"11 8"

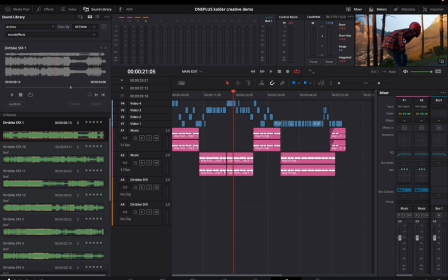4:11 It's actually really hard to find good longboarding sound effects. I found a ton of skateboard sound effects, but they don't really work. These guys are going like really fast down the mountain, so I had to kind of compromise. I found some other sound effects like wind and stuff that work well, but it would be nice to have some actual wheels on concrete.
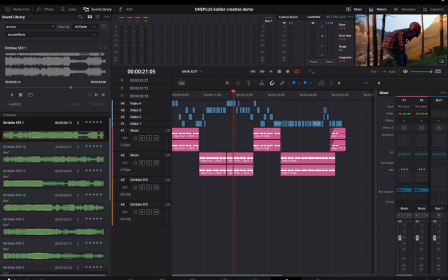4:28 I mean, I have one sound, it's not the greatest. So in that situation, I wish that I could go back and actually record the audio of them riding over there.
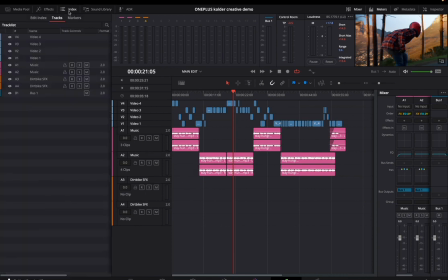4:35 But let's focus on the dirt bike sound effects for now. And let's actually go back into the index. Let's hide the music tracks because those just take up space.
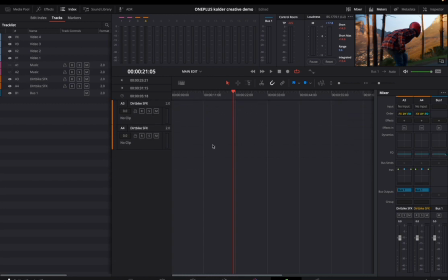4:43 And for now, let's hide the video tracks as well. So we have all this space right here just to focus on our dirt bike sound effects.
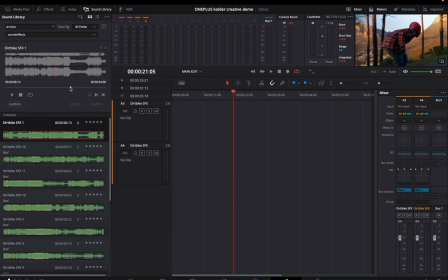4:50 So let's go back to the sound library. Let's find these moments that might work well for our video here. I think that sounds pretty cool.
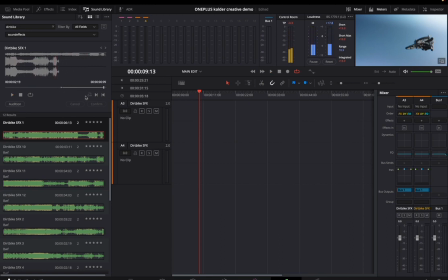5:06 It's a little bit loud. Let's bring it in. So in and out points selected. I'm just going to drag. I think that could be a good moment for when the dirt bike first comes into the frame. I'm just going to lower the volume here so it's not incredibly loud.
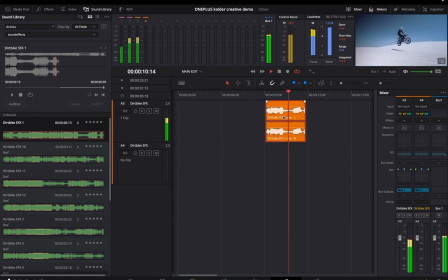That works pretty well.
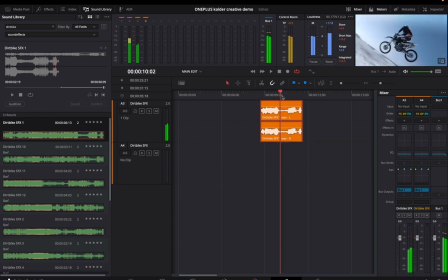5:32 Cool. That actually works really well because this second sound here, it kind of goes quieter here, and then as he hits, picks up. Cool. So I like that. One thing I want to do with this sound is actually pan it to go from left to right, or actually from right to left.
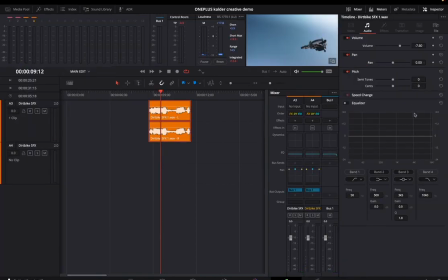5:47 So let's do that. Let's open up the inspector, shift tab. We have our pan setting over here. And at this first point right here, let's have it be fully to the right. And then let's move forwards in time. And about here, it's going to pan all the way left.
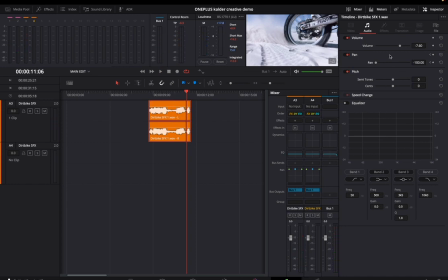6:07 Cool. That sounds really good to me. Just by panning it right to left, we've made it a lot more dynamic. It makes it feel like it was actually in that environment. Even though the sound was recorded in this environment, we've adapted it to work really well for this specific shot just by panning the audio from right to left.
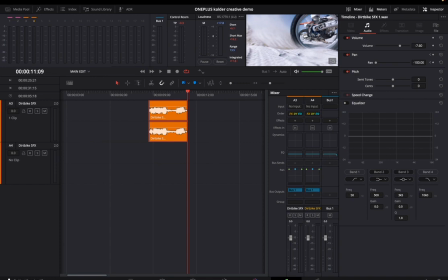6:27 Awesome. So I really like that. Let's try to find something that's going to work well for this close-up over here. Ideally, I'd want it to be a little bit louder, or just something that feels like it's closer to the actual microphone.
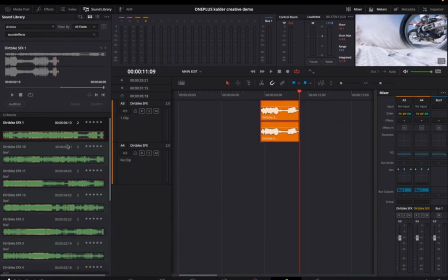6:39 So let's go back to the sound library. Let's go through some of these other dirt bike sound effects.
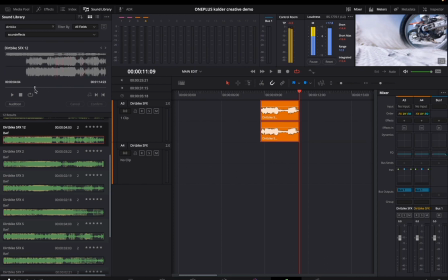6:55 Okay, that part right there. That sounds pretty good.
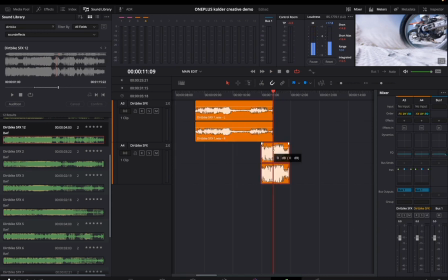7:00 It sounds loud. Probably too loud. We want to make sure that we're looking at these levels too.
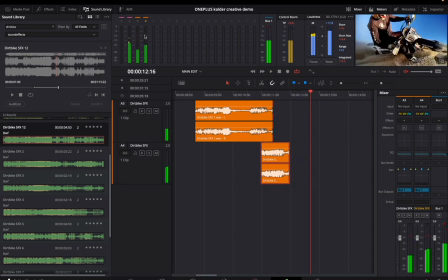7:06 Let's play it over here. Let's see where these levels are at. They're bouncing around about the negative 10 dB point. That's pretty good. Now, obviously, we don't want it to start abruptly like that, so let's fade it in here.
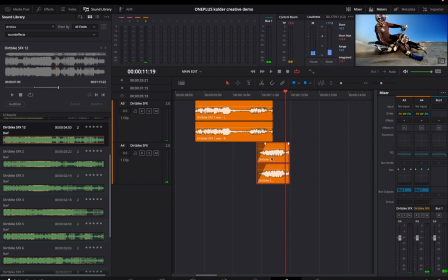7:21 Cool. Let's start it a little bit later. Let's turn snapping off. Cool.
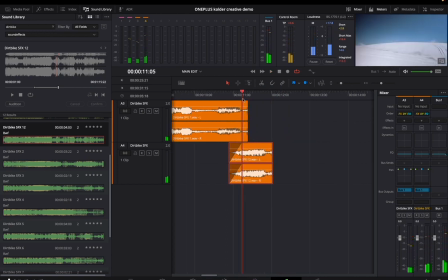7:29 And why don't we actually just pan this as well?
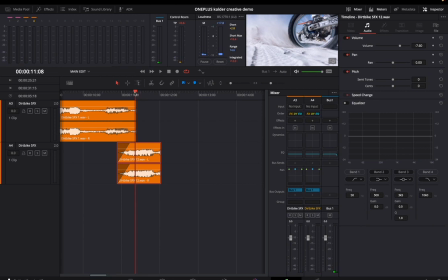7:35 Because why not? I think it'll make it feel like it's more in that environment. So we'll start it off to the left.
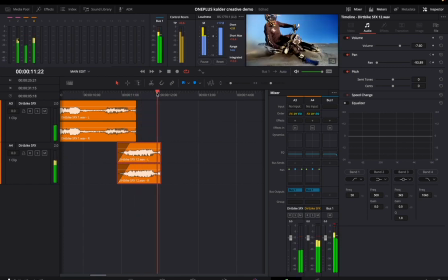7:42 At the beginning, we'll go full to the left. And about here, we'll pan it to the right a bit more, not all the way.
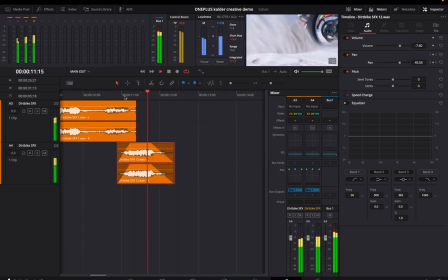7:53 Cool. And I think we're going to have to fade that. Now, we can see this shot, it slows down a lot.
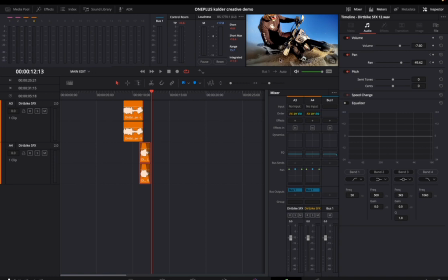8:02 So I'm definitely going to want to add some kind of slow motion sound effects or something to go with this. But I'm also going to want to change up the actual song as well. I feel like I'd want to add like a low pass effect to it. So why don't we open up the index? Why don't we turn on our music layers over here?
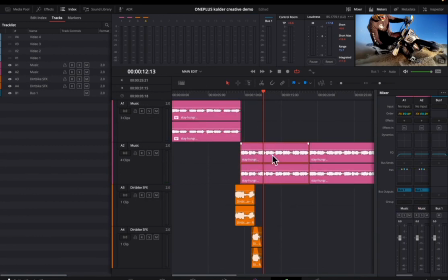8:18 And why don't we do some automation to this audio clip right here? So let's take a look at this. So at that point, I'd want the music to like quiet down to not necessarily decrease in volume,
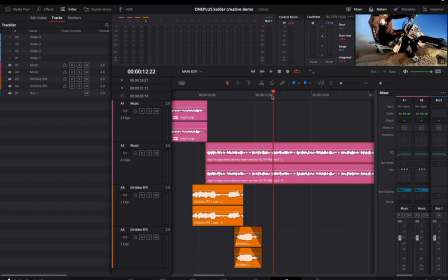8:32 but I'd want to have a low pass effect applied to it. So we're only letting the low frequencies pass through. We're going to cut off all the high frequencies just to make it feel more like the song is part of the video. It's going to make it feel more dynamic. The way that we're going to want to do that is first to enable automation, of course.
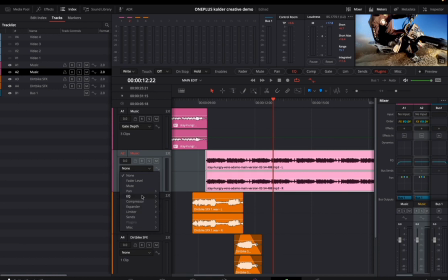8:51 And let's go down to this track layer over here. And what we're going to want to do is play with the EQ. So let's do EQ band 6, just because I know that that's the one that I'm going to want to be messing around with. We'll select frequency over here so we can see the frequency. Let's go to A2 in our mixer.
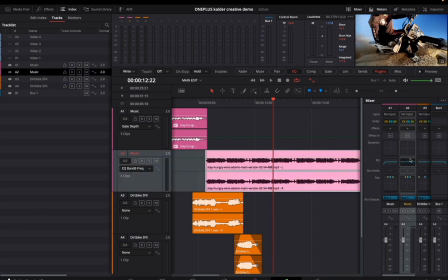9:08 So A2 is right here. Let's double click the EQ.
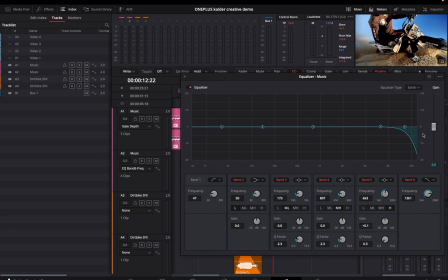9:12 Let's enable band 6, because we know that with the equalizer, if we're trying to do a low pass filter, basically what we're going to want to do is allow the lower frequencies to pass through, but we're going to want to cut off the high frequencies. So the 6 over here, this is the furthest band to the right. And if we push it all the way to the left, then we're basically eliminating all of these high frequencies over here.
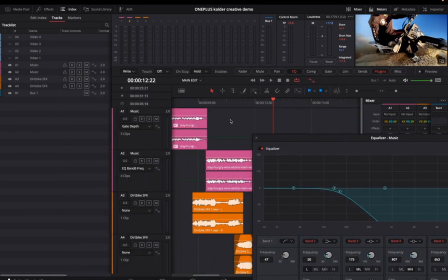9:32 So why don't we just take a listen to this? So I'm going to use the range tool R to make a selection over here.
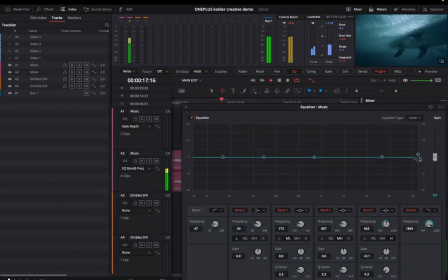9:38 So we're going to loop that. So that's what I want it to sound like. And then I want it to go back up. So we could practice this a couple times.
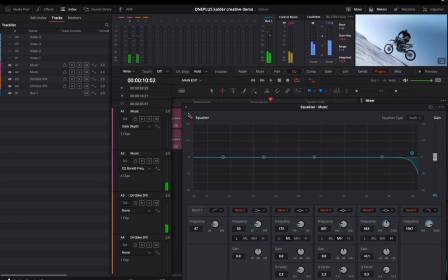9:47 Lower, back out. So now that we know what we want to happen at that point, I've kind of like experimented with it right there.
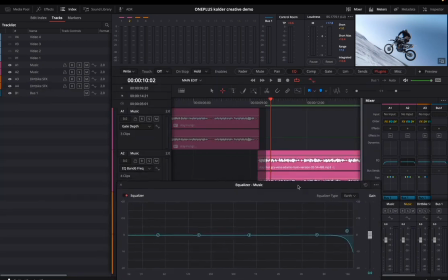9:56 Let's give it a try. We're not going to record the automation with the pencil tool.
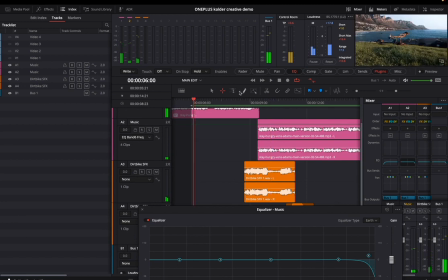10:01 We're going to record it live. So we'll start the playhead over here. and we have EQ enabled here. Let's disable plugins because the only thing that we want to be automating right now is the EQ. Touch, I'm going to leave it to latch, and the on stop, I'm going to leave it on return.
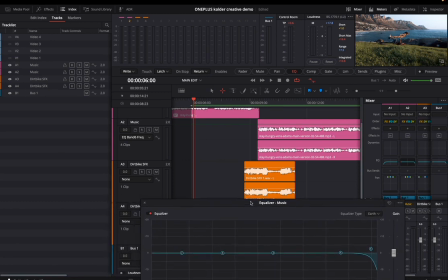10:16 Those are the settings that I use most of the time when I'm doing this kind of work. They are non-destructive to the other automation that I've already done on the track. So for now, this is what I'm going to be working with for most of the automation we're going to be doing in this edit.
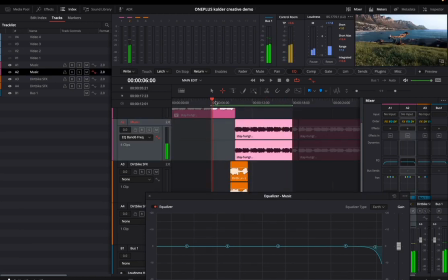10:30 Okay, so as soon as I press play, I just want to be ready to start making these adjustments. I'm going to be watching the preview over here. So let's give this a go. Let's press play.
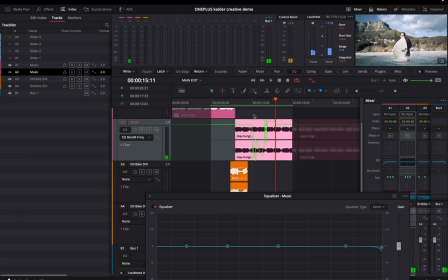10:49 Cool, and we can see that the automation for that was recorded. Let's give it a listen, see if we like it. If we don't, we can just hit Command Z and retry it. Okay, I think I might have dipped it a little bit too low, so I'm just gonna hit Command Z. Let's try that again.
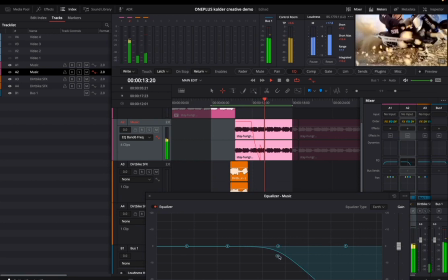Cool. I'm gonna try it one more time.
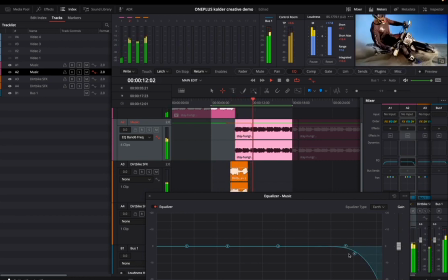I think that did a pretty good job. Let's take a listen.
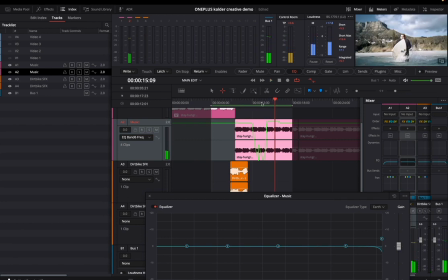11:43 Cool. I'm happy with that. And I know at this point, I'm going to be adding a bunch of sound effects too.
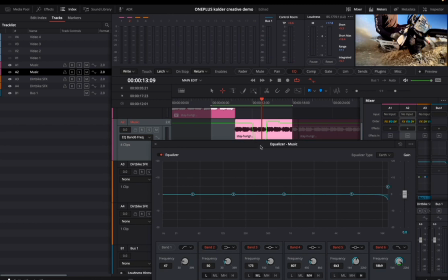11:48 The low pass effect is basically going to allow us to hear all the other sound effects a lot better because the music isn't going to be taking as much space in the mix here,
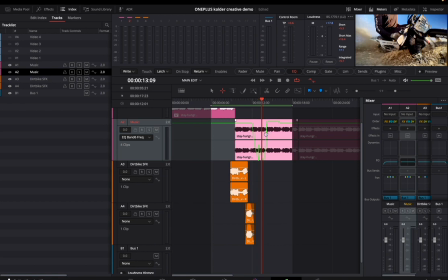11:57 which is nice. So at this point, we can start adding some sound effects for this section here.
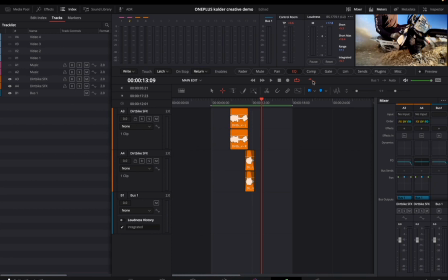12:03 Again, I'm going to turn off the music layers because we don't want to have them taking up space. Let's keep automation on so that we can actually hear the automation that's going on.
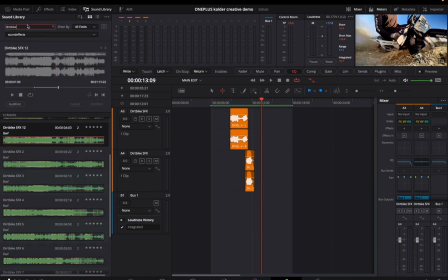12:11 Let's open up the sound library and let's look for some slow motion sound effects. So let's see what we got over here. Not the biggest fan of that one.